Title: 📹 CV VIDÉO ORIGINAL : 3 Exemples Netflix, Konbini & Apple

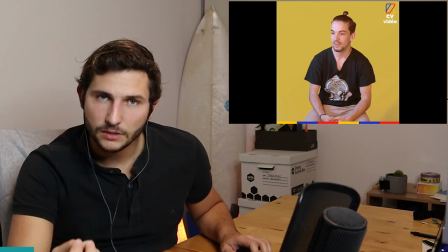[8:04]
Bon déjà c'est trop mignon et c'est pertinent voilà il commence par ça à la limite on voit de
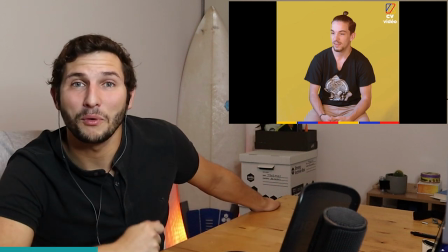[8:09]
l'expérience il a commencé quand il avait 11 ou 12 ans je sais plus mais on voit que tu es passionné et on comprend ok il veut travailler dans le média,
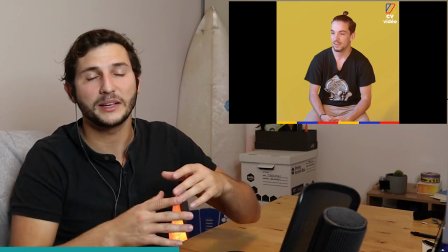[8:14]
le cinéma, il a commencé les vidéos à 11 ans ça fait sens. Ce que j'aimerais faire maintenant c'est passer puisqu'on a quatre minutes de vidéo où il Il parle de ce qu'il a fait, il répond aux questions classiques.
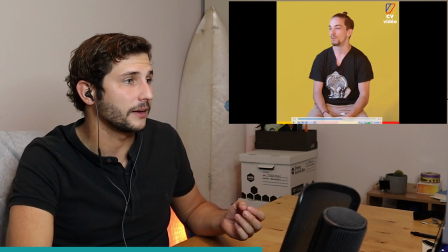[8:23] Quel est ton plus beau souvenir du cinéma ?
Qui est aussi une année personnelle hyper intéressante. Il nous parle de ce qu'il a fait, des films qu'il a pu faire.
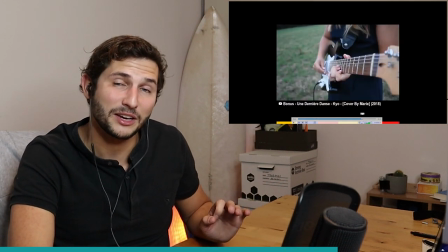[8:29]
Tout ça, c'est très bien. Mais il y a vraiment une chose qui m'a marqué à la fin et que j'aimerais voir avec vous. Section, as-tu des talents cachés ?
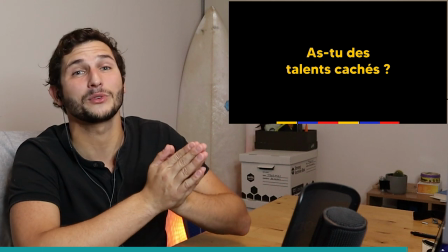[8:35]
On regarde ça, on regarde la fin de son CV qui est intéressante aussi. Et après, on passe au dernier CV qui envoie du lourd.
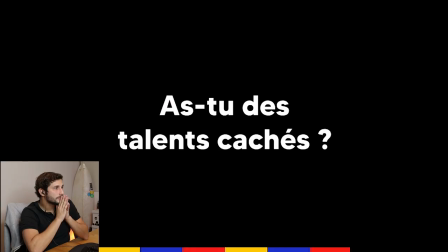[8:41]
C'est énorme.
Bien entendu.
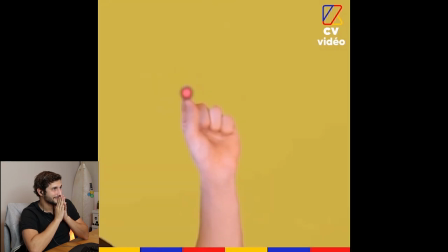[8:46] Je ne veux pas que ça, je chope la lumière. Je vais partir.
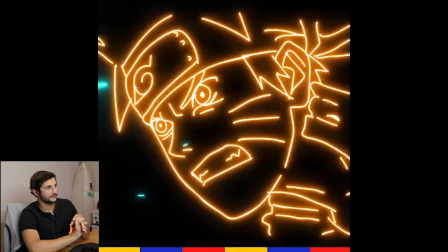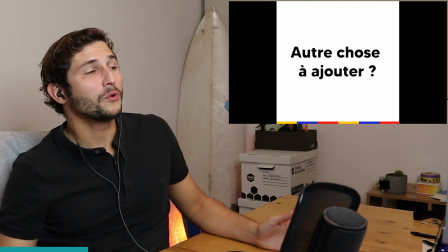[8:58]
voilà, là il nous montre qu'il aime les mangas on voit du Naruto, c'est cool mais par contre ça a une qualité, on se dit ok, s'il est capable de faire ça,
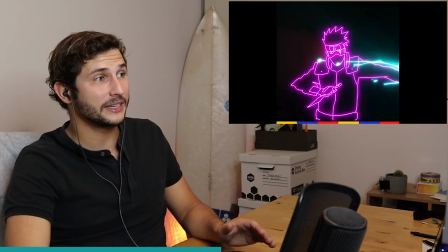[9:06]
il montre à la fois ses compétences techniques de graphique et c'est cool,
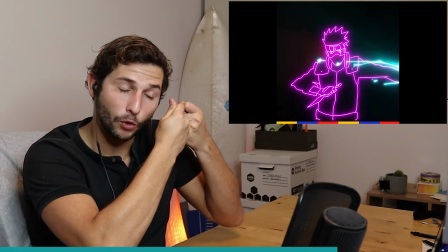[9:10]
c'est sa patte à lui c'est ce qu'il aime, mais c'est relevant, c'est pertinent par rapport au job auquel il postule,
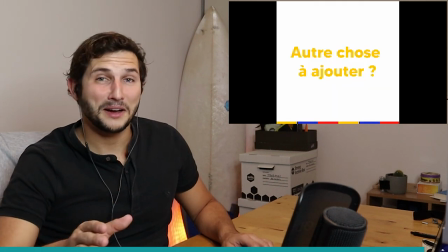[9:16] allez maintenant la fin avant de passer à la suite
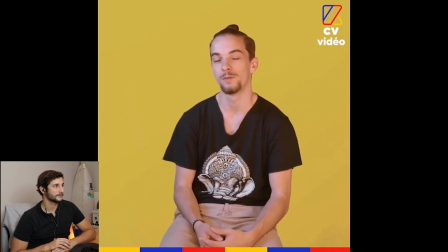[9:20] alors oui, plus sérieusement j'aimerais vraiment intégrer votre école je suis vraiment motivé et passionné par le monde de
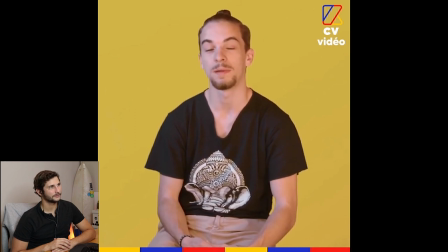[9:26] l'audiovisuel et du cinéma donc en espérant que le CV et que ma candidature vous aura intéressé et au moins vous aura fait un
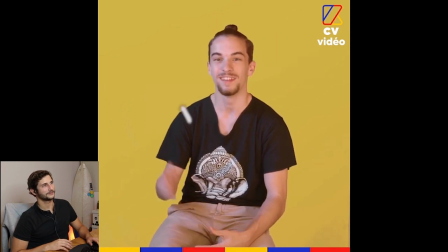[9:32]
peu rire merci, au revoir
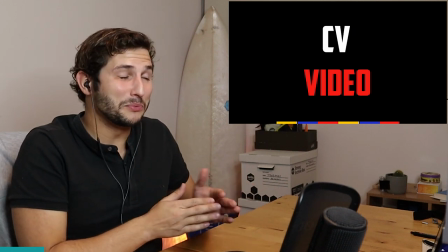[9:35]
voilà super, la fin est génial j'aurais aimé qu'ils me disent un peu ça au début mais top, il a l'air naturel authentique, il fait rigoler, il fait sourire
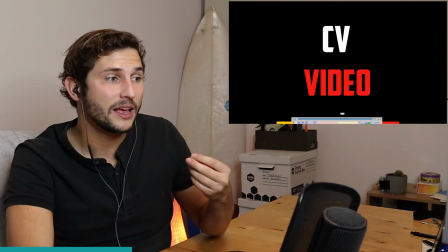[9:44]
une dernière remarque qui est importante, 614 c'est extrêmement long en fait chacune des parties peut limite être réduite de 50%
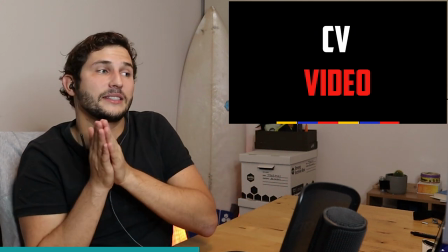[9:51]
on a vu que la première il fallait qu'il l'enlève il y en a certaines qui peuvent réduire de taille par et même si je vous prends ce que je
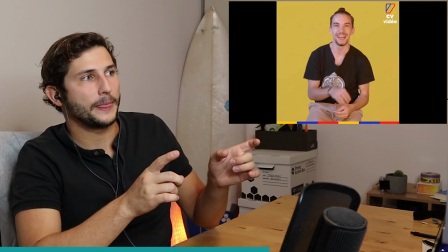[9:57]
viens de vous montrer, c'est-à-dire cette partie-là sur les talents cachés, et si on veut gagner 10 secondes, toute cette partie-là où il y a la petite lumière qui arrive et qui s'en va,
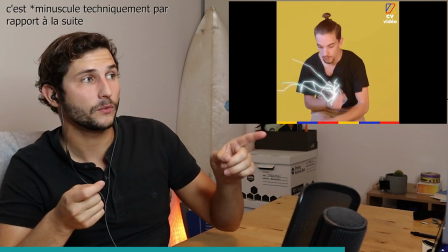[10:05]
c'est minuscule par rapport à cette animation ici, donc qui garde cette animation-là, mais qui enlève celles qui sont moins fortes.
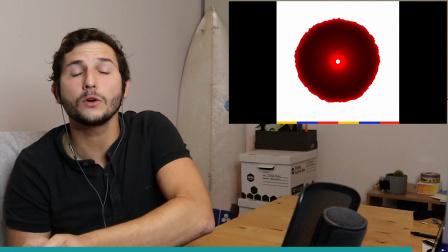[10:11]
Donc ça, c'est un exemple de comment, même sur du contenu de à haute valeur ajoutée, on peut gagner du temps et squeezer pour que ça dure en 1 minute, 1 minute 30.
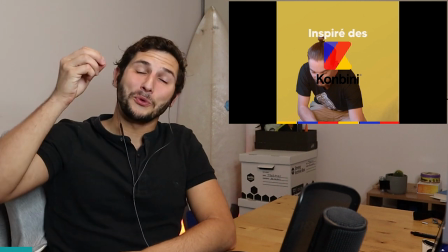[10:18]
Voilà pour le CV combini, on passe au... Ah non, j'ai oublié, j'ai oublié.
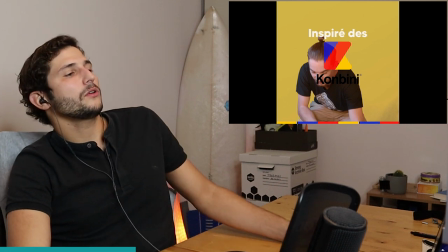[10:21]
La note de celui-là, la note, et bien écoutez, je pense que c'est un bon, clairement entre 12 et 14, il est sympa, on ne sait pas, le problème principal de CV c'est qu'il y a longueur,
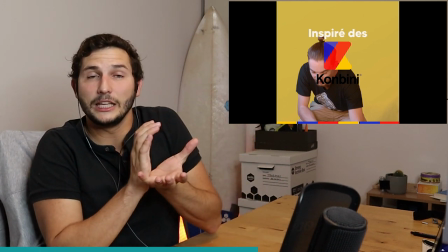[10:30]
et il y a le fait qu'on ne sache pas ce qu'il veut dès le départ, ce qui en fait gêne énormément, puisqu'on n'a pas forcément envie de continuer à écouter on ne sait pas si c'est pour nous,
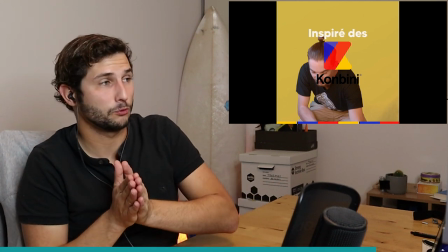[10:36]
sans ça, j'aurais mis un 14, avec ça, je lui mettrais un 12,5, 12,5 moi, je ne peux pas mettre vraiment plus, parce qu'il faut que ça envoie du lourd dès le début, le dernier CV, c'est un CV de type Apple il va être beaucoup plus dynamique, c'est quelqu'un qui a beaucoup d'expérience dans le montage vidéo, ça va se voir donc ce que je vous invite à faire c'est de regarder bon à la fois ce qui va être bien ça va vous plaire mais aussi de vous dire qu'est-ce qui est améliorable dans ce qu'il fait par rapport à tout ce qu'on a dit jusqu'à présent et en faisant votre propre prénom et comme ça on verra si on est d'accord
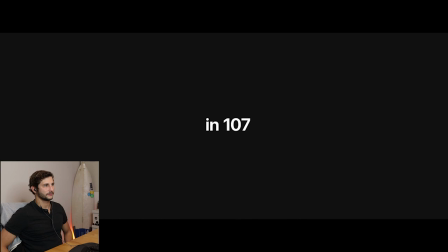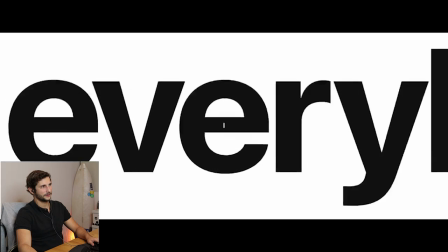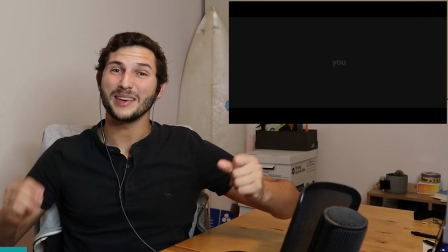[11:23]
Voilà la première 18 secondes on est happé ça bouge de partout c'est hyper dynamique
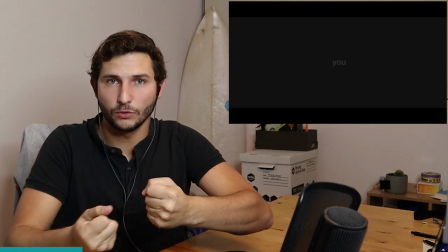[11:29]
très bien donc il a fait le job de nous intéresser de se dire ok c'est quoi le délire c'est qui qu'est ce qu'il veut faire
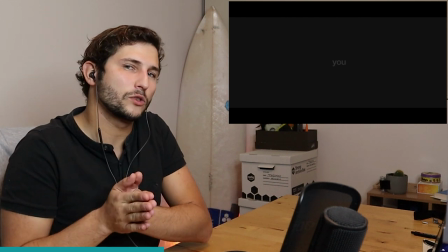[11:36]
le seul point auquel vous avez peut-être déjà pensé qui est améliorable on est à 18 secondes, ça allait très très vite et il y a un moment où il a dit ce qu'il voulait faire mais on ne l'a pas eu,
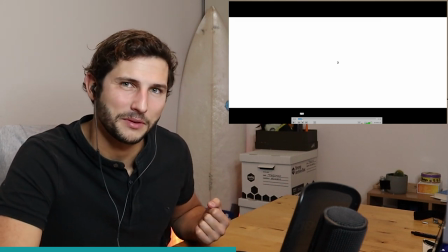[11:44]
si je vous demande maintenant qu'est-ce qu'il fait comme job, qu'est-ce qu'il cherche, est-ce que vous l'avez ? là vous vous dites peut-être il va être dans les films,
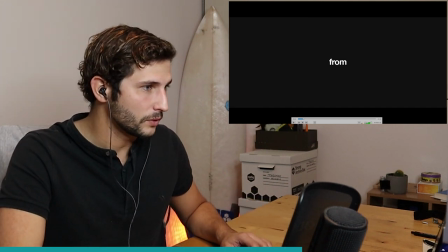[11:51]
il va être dans les médias mais il a mis très précisément ce qu'il voulait je vais enlever le son et je vais vous y revenir on va essayer de faire un arrêt sur image
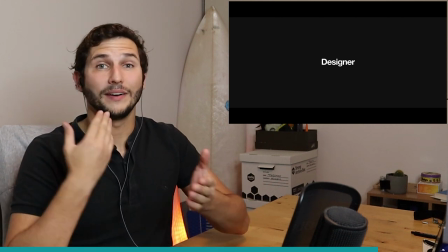[11:59]
voilà, il est interactive designer, ça vient en deux écrans ça va très vite ce que j'aurais pu lui conseiller c'est de le mettre plus gros,
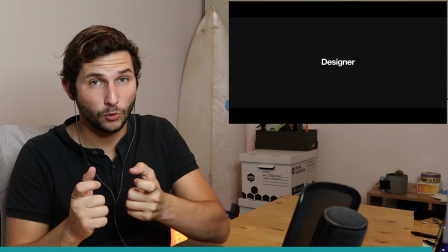[12:06]
que ça donne le plus le but c'est quand même qu'on arrive à se souvenir de ce qu'il fait